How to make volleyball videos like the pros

That's going to help you know what emotions to capture, when teams are going to change sides of the net, and when interactions with the ref are going to be kind of important.
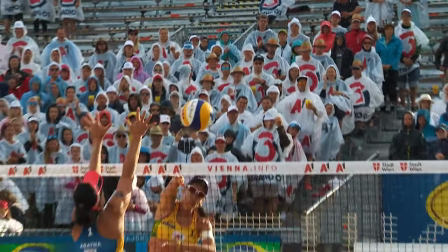For example, something to be aware of in beach volleyball is that the teams are going to change sides of the net at every combined score interval of sevens.
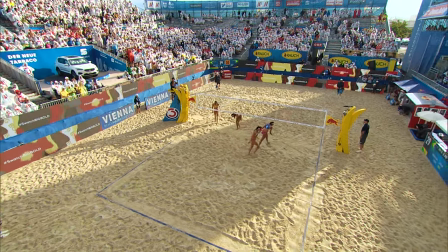So for example, at 5-2 or at 9-5, the teams are going to change sides. I know, I'm sorry, it's kind of complicated. I'm sorry to make you do math, but I didn't make the rules of the game.
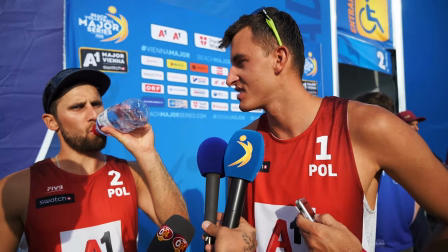The next thing I would say is to know the players. There are only two on each side, number one and number two, so you shouldn't have too much trouble keeping them straight.
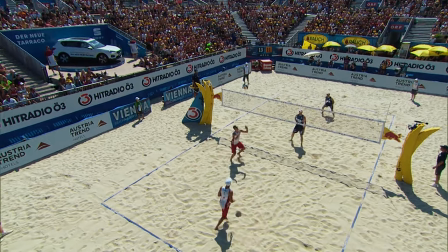And usually one will spend more time at the net and the other in the backcourt.
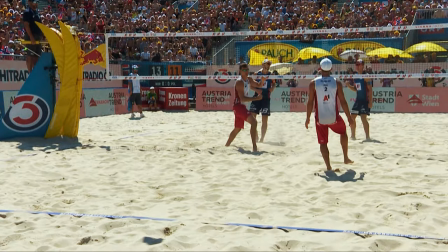There's no rule against them switching positions, but generally each player is suited to one position more than the other. It's also a good idea to keep a rough idea of who you've already filmed doing what. So there's four players on court and you want to make sure you get a good variety of shots of each player doing each skill. Each of the five main skills being blocking, attacking, setting, serving and defense. That way you'll have a good selection to choose from when you're editing. The last thing to look out for is interaction between the players. This is the fun stuff. For example some good shots to get might be the hand signals of the player at the net during serve.
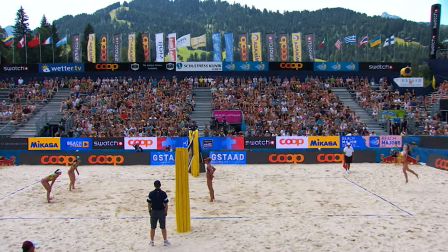That's going to be signaling her blocking pattern to the player behind her or high
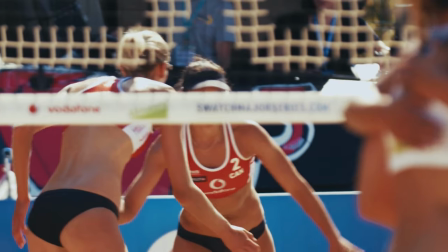fives and hugs between the players between points because that really shows off the personality of
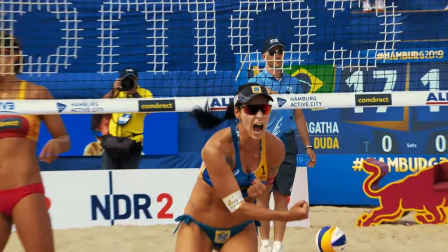each team or the big celebrations or the frustrated
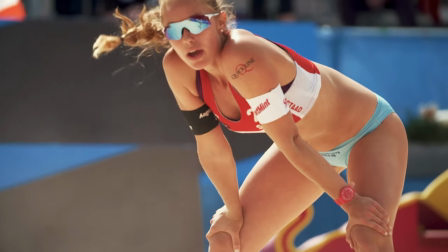sand kicks or you know those focus looks through the net during serve these are
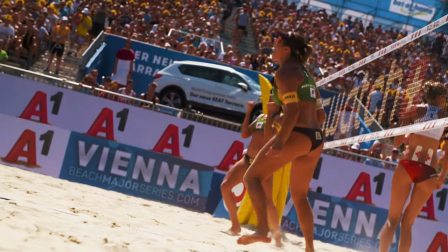all the details that remind your viewer that they're watching humans playing a sport and not just robots in jerseys so those are my tips player to player filmmaker to filmmaker I really hope you find them useful and that you implement them next time you are filming beach volleyball. Thanks again to Eve for the invite and if you want to come and geek out on volleyball with me you can find me my channel is just Kee Michael. Good luck with your filmmaking and I'll see you on the internet. Yes make sure you go check out our channel especially if you're into volleyball which if you're still watching this video I assume you are because let me put it this way Kee Michael is the James Franco of volleyball. She does it all. As for me my My talents are very limited to sports videography, so let's just keep talking about that.
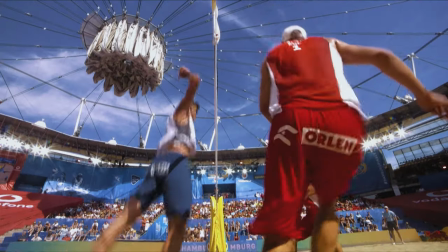In beach volleyball you can usually get quite close to the court, so make sure you use that to your advantage by filming the court from all different angles. Also get creative by filming high, low, tight and wide shots.
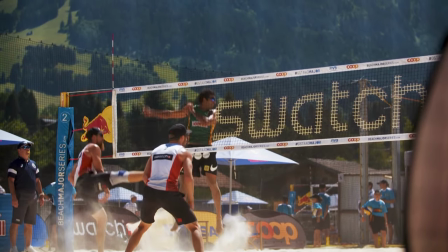When a player is jumping, a shot from a low angle can make him look super epic, so definitely get a few of those shots.
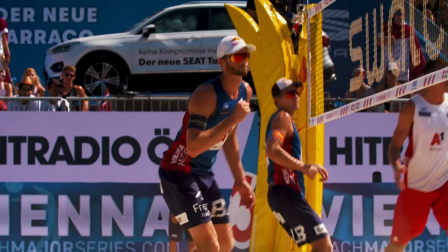You also want to get some clean shots of the player's hand, making contact with the ball. And that's on offense, but also on defense.
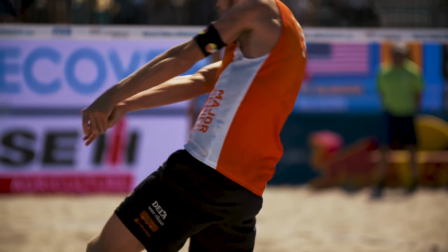The action at the net is obviously great, but make sure you vary your shots by filming defense at the back and serves from the backline.
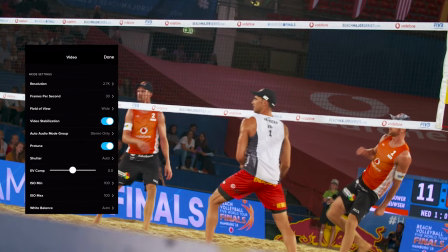And also, if you have access to a camera that can record in 120 frames per second, this is definitely a sport where you can make the most of it.
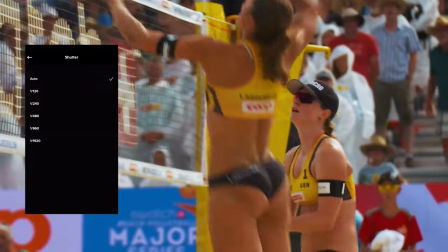Being outside in the sun means that even when setting your shutter speed at double your frame rate, which is what I recommend for a more natural motion blur,
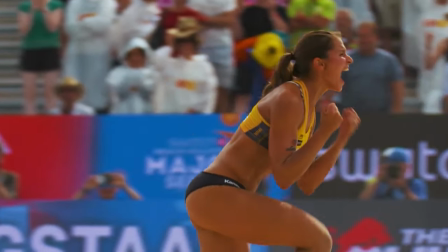your image won't too dark at all and you'll be able to make the most of those powerful serves and smashes in super slow-mo. Even something as simple as a GoPro can give you amazing results in these conditions.
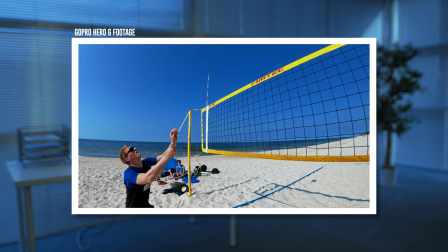And my last shooting tip is to not constantly try to follow the ball with your camera, especially if your framing is pretty tight.
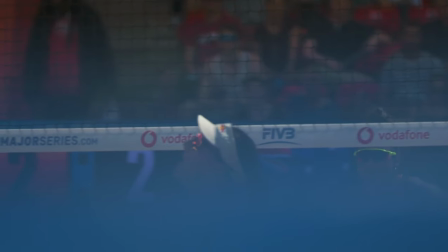Sometimes it's just better to point your camera at a particular spot and wait for the action to enter your frame.
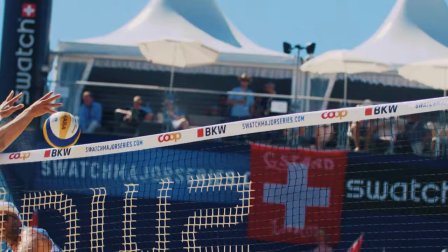Stable shots like that also make it a lot easier to make seamless fast cuts in your edit.
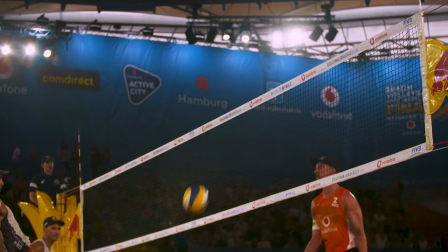Speaking of edit, as I mentioned at the start, beach volleyball tournaments have a big party vibe so I would recommend that you let people see that through your videos.